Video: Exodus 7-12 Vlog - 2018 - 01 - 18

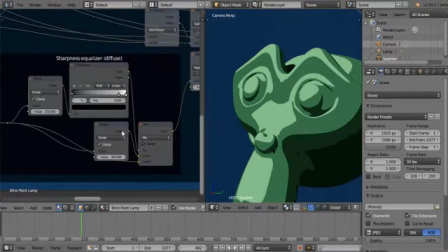I still need to apply this to the anisotropic shader and everything else as well. This was kind of what took up most of yesterday morning before I got to work on Exodus as well.
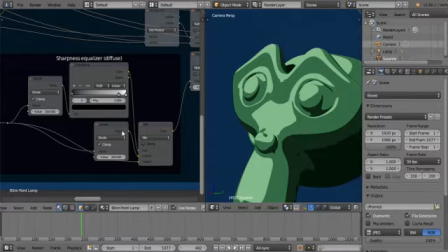So let's get into that. So what we have here is Moses talking to Pharaoh.
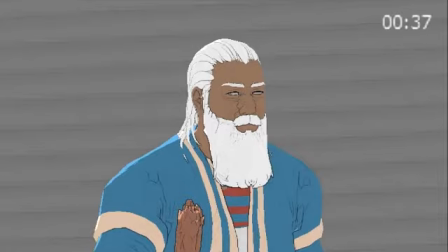As you can see, this is an OpenGL render. This is not a properly textured thing. You can see his eyes look kind of demonic at this point. I used ambient occlusion to generate these outlines. You can see that it kind of messes around with mixed geometry.
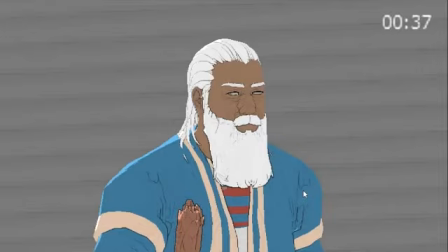Kind of looks like a higher resolution Super Nintendo game or something. Anyway, so this is just the the lip sync I got done yesterday.
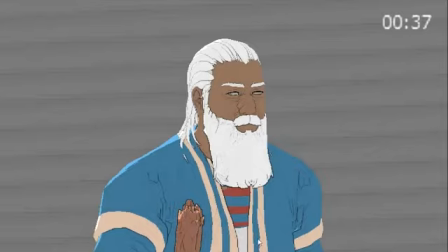So the body's animation stops roughly about here, about halfway in, just about past halfway. And then his body kind of freezes and just his mouth moves and his eyes move.
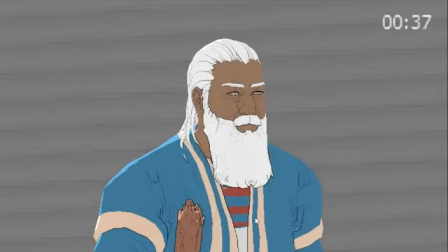So I'm going to play you this. It's not perfect, but I'm gonna have to settle with this as is. What I want to bring in a visual aid, like with the frogs coming down from the top,
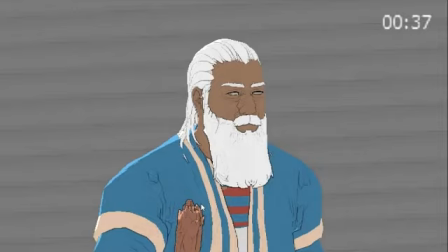or some visual element that kind of just makes the talking more interesting. What I want to do is I want to make this progressively increase as the let's call it a movie goes along, because it just makes all the talking a lot more interesting.
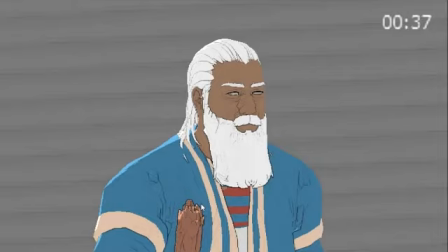For example, chapter 12 is pretty much just talking, where God gives them the rules and the way that the Passover is to be held. So, of course, you're going to use visual aid there, but I don't want to just use visual aid there.
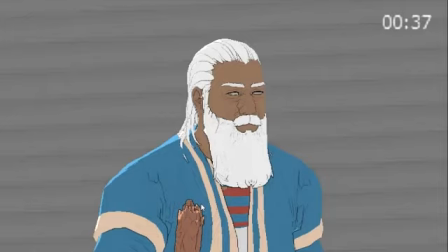I think it can be used for these pieces too, because this segment is 37 seconds of just talking. I kid you not. You can see the clock on screen. It says 37 right there. So it's a bit lengthy to just watch someone's lips move.
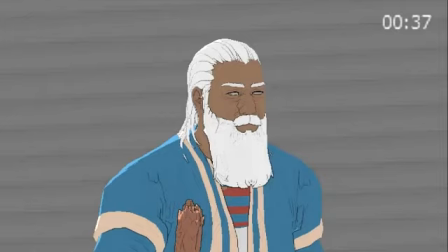Now, I didn't mind doing that for the first time that he addresses Pharaoh to such an extent, because the first time we see them confront Pharaoh, it's very snappy. The second time we see it is when he confronts him at the river, and he does give him a speech.
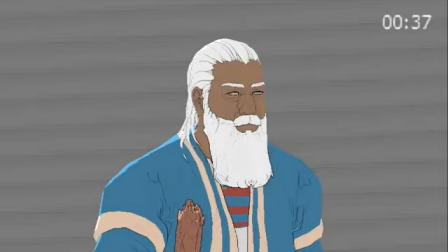And there I did not use visual aid, and it was kind of borderline too long, in my opinion, personally. So what I want to do is, in this case, I actually want to start bringing in some visual aid just to soften
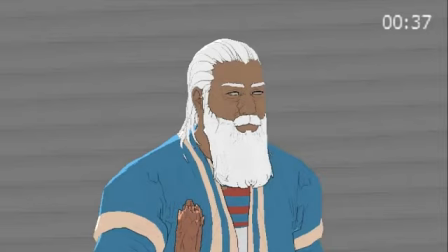or to make it just a little bit visually more interesting, the talking, but without being a distraction to the talking. It's difficult. Anyway, I'm just going to play you guys this. It's 37 seconds.
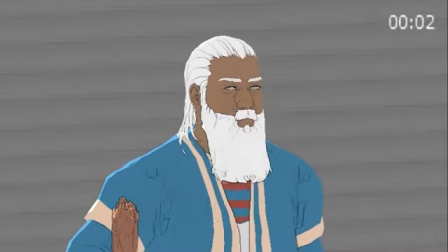Thus saith the Lord, let my people go, that they may serve me. And if thou refuse to let them go, behold, I will smite all thy borders with frogs,
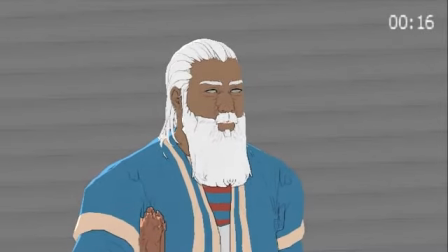and the river shall bring forth frogs abundantly, which shall go up and come into thine house, and into thy bedchamber,
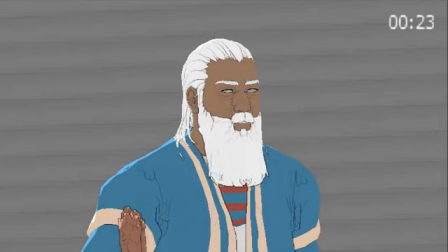and upon thy bed, and into the house of thy servants, and upon thy people, and in...
Yeah, basically it's just telling wherever they will be. The body animation I'm not entirely satisfied with, because he kind of just, moves around a little bit.
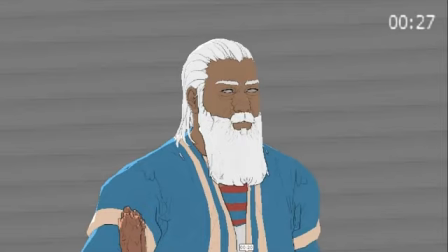It's not really emphasizing what he's saying, so I really want to modify it. The body animation that you see comes from this section. Hold on, let me show you.
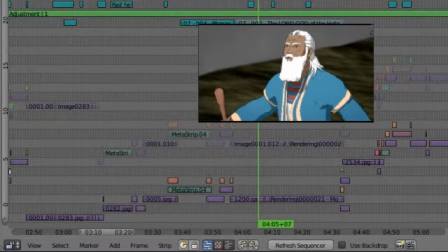No, it's not. See, this is the kind of stuff I'm looking for. Look at how his movements emphasizes what he's saying.
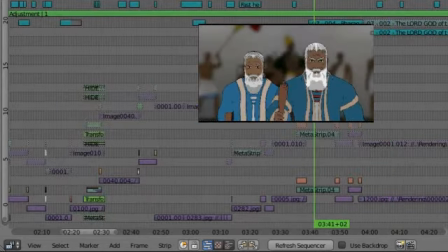It's just absolutely awesome. That's not what we're seeing in that scene. The body animation that you're seeing comes from this section.
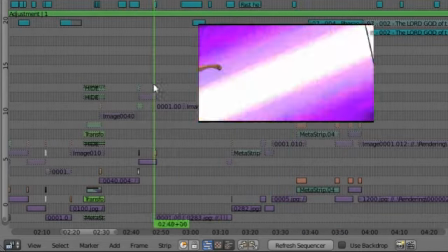Hold on, let me just get there.